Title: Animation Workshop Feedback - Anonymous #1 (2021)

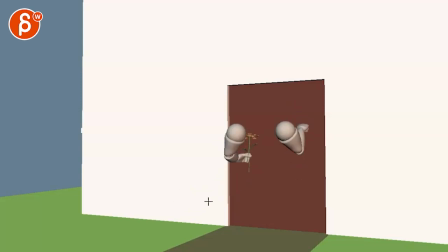and almost like have a imagine almost a bit of a sidestep i mean here i am saying sidestep and then but can keeping the flower up here and
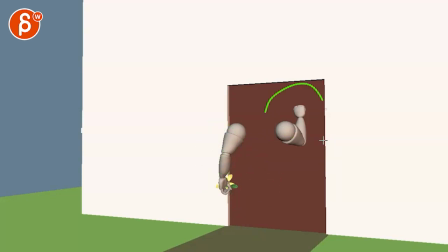now it's almost like making way let me take a sidestep here to really focus on this if that makes sense it was the tricky thing
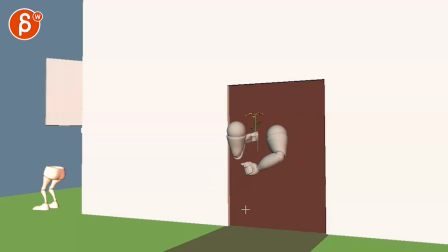here since we're just pantomiming because you're not forever is watching this they're not going to be adding body or legs or anything that's the whole
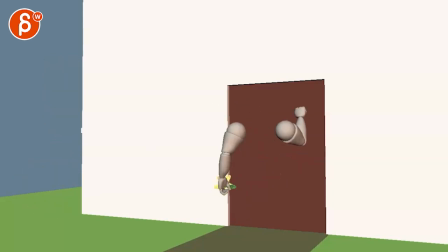gag and the idea of i'm only animating this and only animating this i would still go in terms of imagine it's there for structure because that is going to help you to get away from this locked ball here in screen space
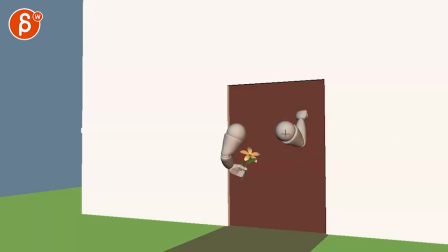that's that makes it feel just a bit weird where this is so locked in here so but you let me know if that's because you had some specific ideas about this so you let me know just email me what your thoughts are in terms of how far you want to take this and then in what way
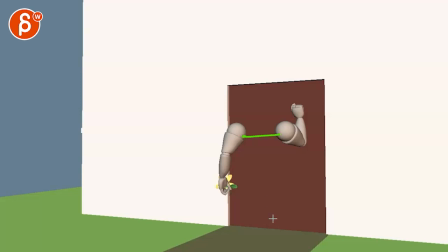because again i would bring in shoulder shrugs i would add a little bit of a sidestep like a perceived implied sidestep to then also give this almost a broader silhouette like that ball could be then here and you can still do this when you do stuff like that i would still involve the forearm a bit more just a bit
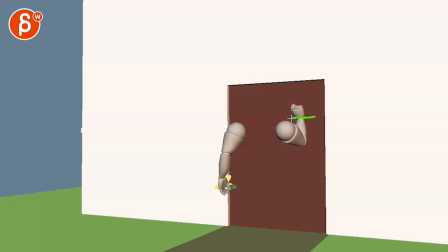so it doesn't feel so um i say dislocated even though it's dislocated shoulder but i don't know that's like the term that i use when it's so separated and then look at the the knocking right it's one two three and then you have again that that slow drifty
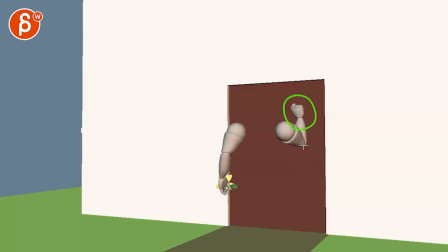holds into that so i would look at i like that you bring it in threes it's good rhythm when you do things in threes versus twos or fours but then i would go pop up but as a one two three where you have a bit of a change instead of one two three it's one
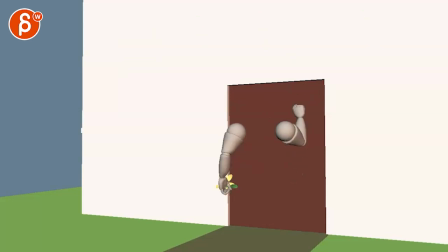two three just give this a bit more of a timing contrast for that but then the thing too is that i like this here i like this is more the idea of involving shoulders so i would bring in this into what you have at the beginning
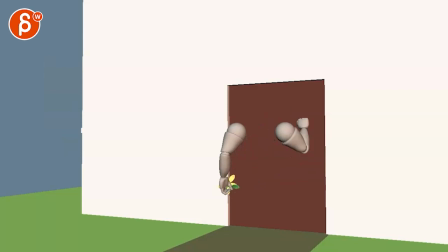and this could be again bringing the idea of if you do that perceived side step then you can come back into the middle of all right i'm going to stand straight and then do this
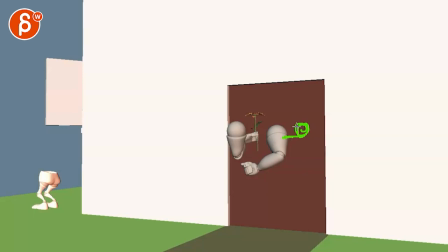but then i would almost actually almost go a bit more to the right but you know that's nice i like this but here Again, we're losing the forearm with the upper arm in the way there.
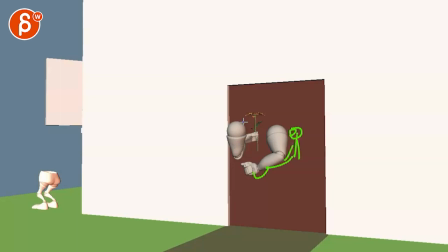So I would find a way. And again, I would probably bring the shoulder lower. And then maybe bring this higher just so it's visually perceived up and low. Up is higher, more important. It's like, what are we going to read into this? But anything that will bring this out in a way to give this more space to show I have a flower here for you.
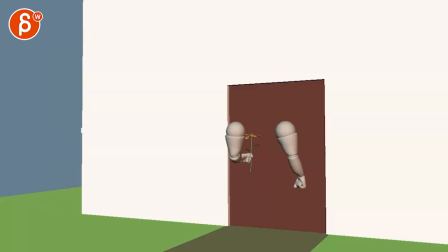And then we have that. And I wonder if he goes, hmm, all right. Now that this is gone, I wonder if at the end there would be a bit of a exhale, shoulder down,
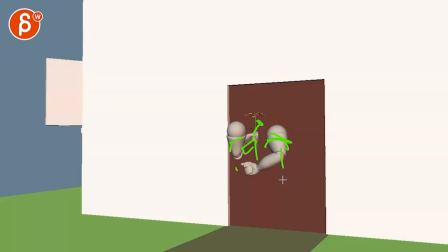lowering that arm a bit, slight droop in the flowers. Like, oh, the date is not answering. Just to kind of bring it back to this.
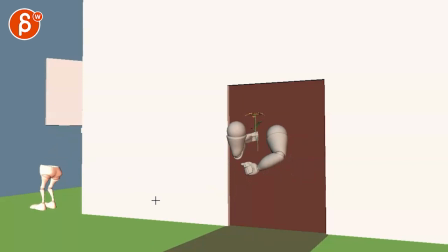That's what I have for that, I would say, for now. the other one you are talking about clamping this down i'm just curious how this happens um just let me know i can help you with the process there but uh unless these are just you know there's a key and you hit spline
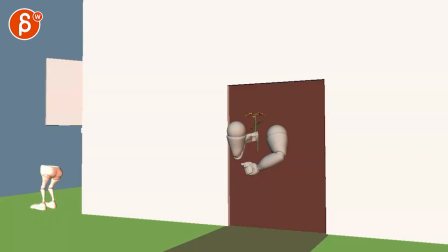and these that's your spline bump but let's make sure these are actual ik legs just curious what your process is there because it still slides around everywhere so make sure these are ik legs just let me know just email me let me know what your how you do this and then i would
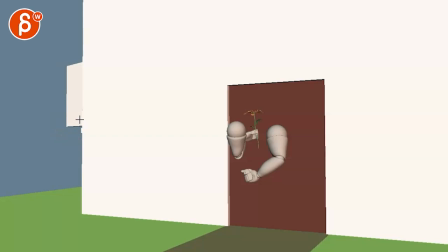look at how can we make this a bit more interesting so watch out a you have this feels like it needs to come out like that but then you have legs out low already where they kind of slide over and then they pop up where it feels like this is probably how you
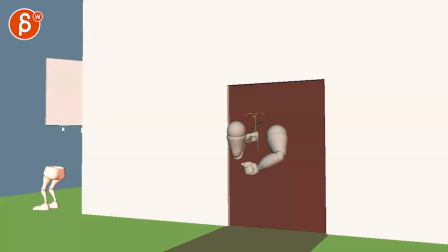wanted it to start the door opens and then it just comes down i would still probably do something where i would shorten this wall so that's how that's the wall that's the thing so that you have a bit more of arc to play with it's not just a straight down and then it
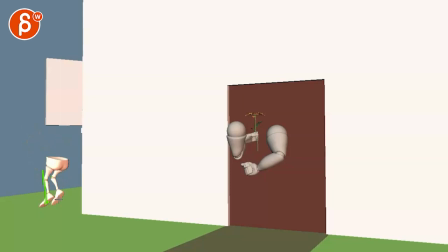feels just a bit normal in terms of it's landing like this there's no offset there and i'm saying offset just because you are talking about this where it's fairly polished so if this is more towards the end of how far you want to go with this i would still think in terms of
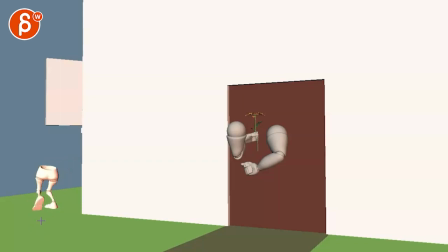offsets um locking that feel like you said but then here's the thing so you still have to think in terms of there needs to be a side to side weight shift hips if you do this the hips are going to go up this way all the way will be on this you can
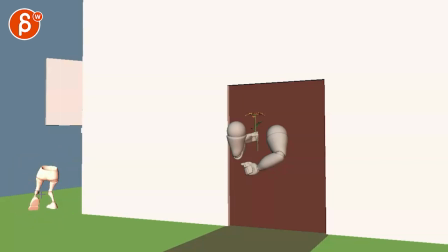potentially straighten this i would just play around with a bit more focused body mechanics of this just because there are legs there's nothing else up here doesn't mean you should kind of ignore the weight shift the aspect and the hip aspect of what's going on here right now personality wise like this is
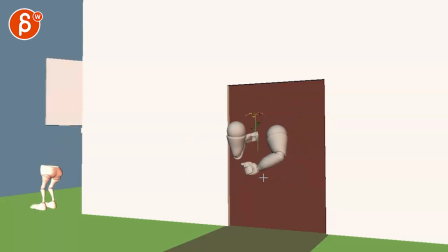cute especially this i like that just watch out how you have just to come back quickly you have this thing of everything is moving and then everything stops and that's kind of the last thing that just kind of moves it feels a bit straight as like an ik arm i'll give this a
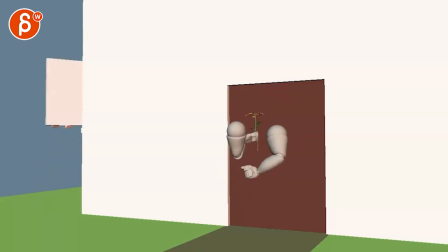bit of a a overall settle so it's not just move stop and this is the last thing that moves just gonna throw that out there but but it has personality there's something to like all right let's go it's kind of cute i think you can play around a bit with the jumpiness and
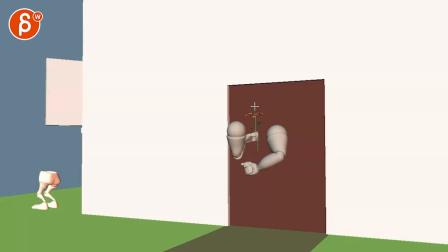the kind of like the bounciness of the shoulders and again imagine the character is there and gets on its tippy toes like all right get a little hop up and down just kind of again imagining visually
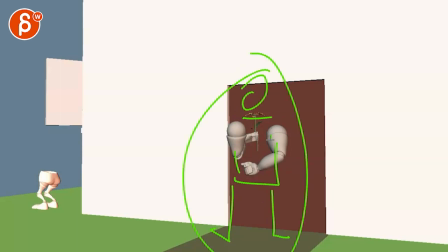what this character looks like and then play around in your head like how would this character move and just try to showcase this all through this but we're not but but and do this for this character as well this character doesn't have any personality it's just kind of down turn and off
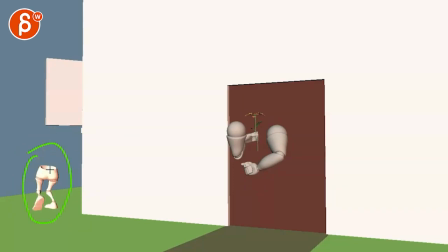but is this character kind of really freaking out wants to avoid the date is it sliding and lots of scrambling in the legs and out is it jumping down and then tippy toying off i don't want it to hear that i'm that i'm escaping here like what is how far do you want
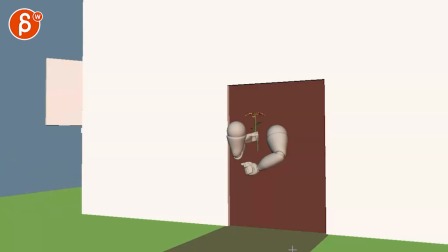to go with this in terms of personality and how we're supposed to perceive this here So before you focus on the mechanics, where I would definitely, like you said, to lock down this and I kill eggs and no crazy sliding around here, I would look at how can we give this the same amount of character that you gave this.
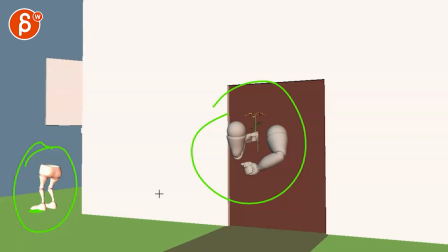And I'm going to leave it at that. You got some other questions, but these are workshop questions and I will reply to these in the email via text. All right, thank you. All right, there's an email. You can sign up. You can start whenever you want. You can submit whenever you want. you get 16 submissions. Either way, a like and subscribe would be awesome. All right. Thank you.